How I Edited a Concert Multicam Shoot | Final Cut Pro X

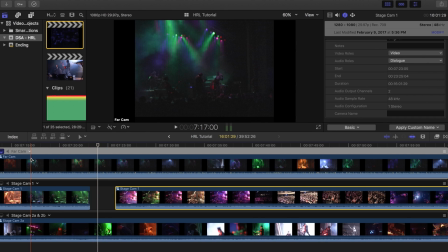4:08 So yeah, the audio jacks were just so jacked up on some of those tracks that I just had to eliminate them completely from being used in any other way.
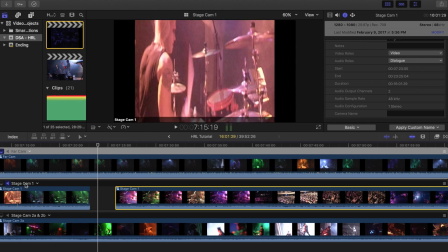4:16 I wasn't really able to use these to visually or auto sync, so what I had to do was actually listen to the poor blown out track
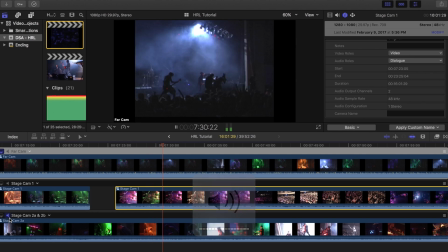4:25 and then kind of try to match it up by ear with the far cam audio track and make sure that the movements in the actual video,
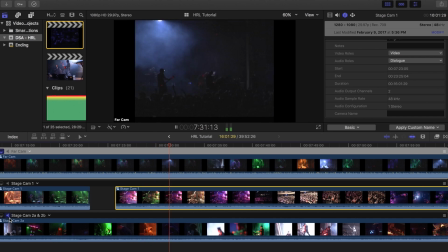4:33 like his vocals when he's actually singing, matched up to the audio, and I did the best I could with what I had.
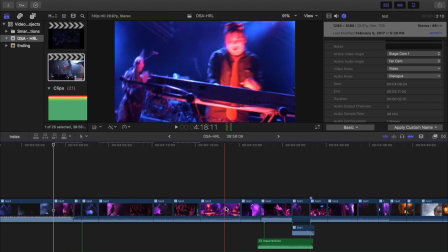4:39 Once I spent a few days syncing everything up, I then went back in and began doing all the actual cuts.
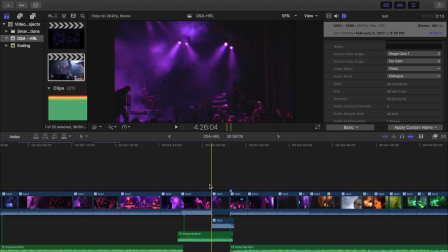4:43 That's when I noticed some of the parts looked stupid because it was obvious that Dearborn was talking to the crowd,
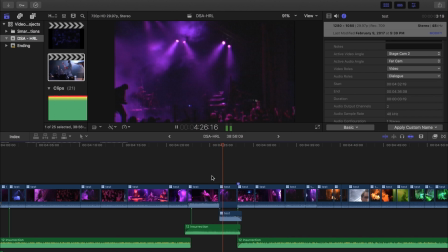4:48 so I decided in those parts that I would just cut it out of the track audio and bring up the live audio from the far cam. also decided at the last minute to
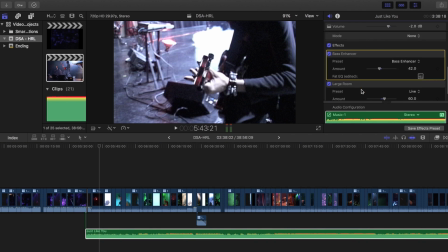4:57 add some effects to the audio of the CD tracks because I felt that it gave it more of a live feel with I also some reverb versus a perfected mix that was on the CD.
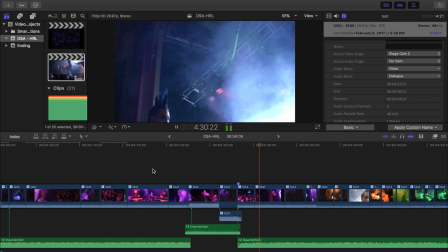5:06 It just really sounded a lot more fake, and I knew that it wasn't going to sound real and it would be obvious that it wasn't the live audio,
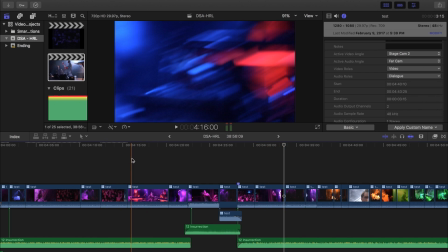5:12 but I wanted to have more of a live feel than what's on the CD.
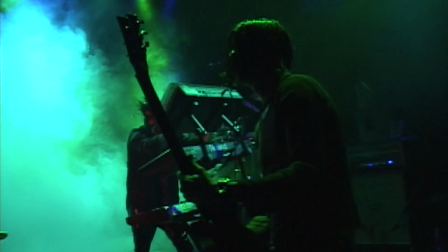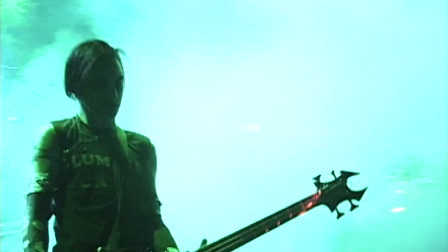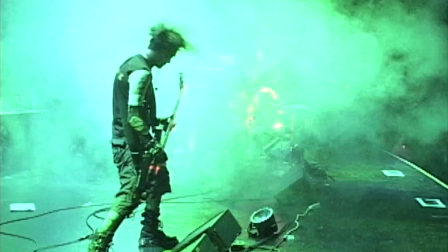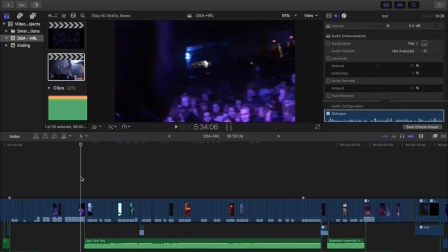5:33 I hope you guys enjoyed my quick recap on how I edited this video, and if you haven't watched that yet,
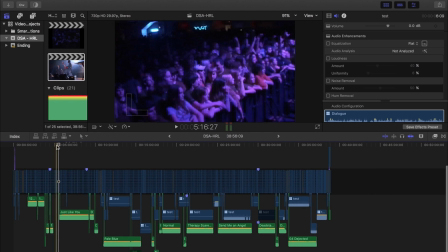5:38 be sure to head on over here to that little eye icon that pops up on the top right of your screen and watch it there.
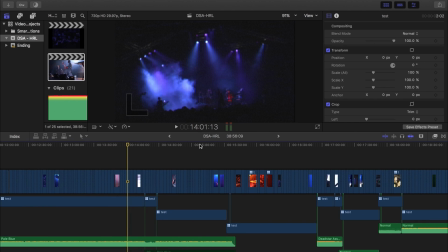5:44 It's about 40 minutes long, but probably totally worth it if you're into rock or metal music, and I did work very hard on it.
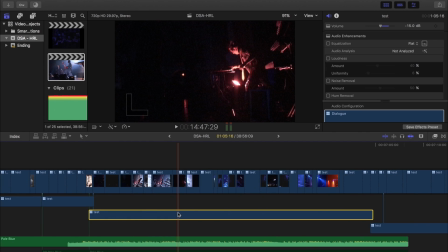5:50 So I hope that gives you guys a little more insight into my life and some of the behind the scenes of how I edit some of these videos on my channel.
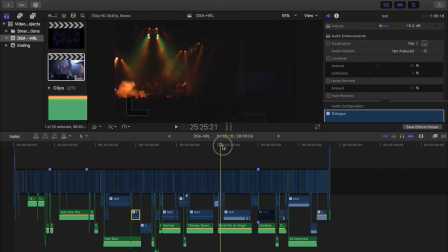5:56 As you already know, I do so many different types of videos on this channel, and I like to keep things interesting.
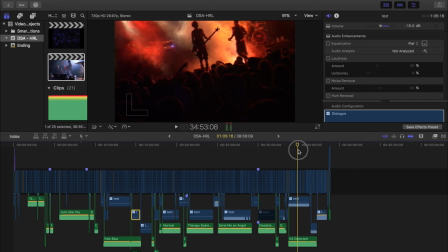6:02 So tell me below, what interests you?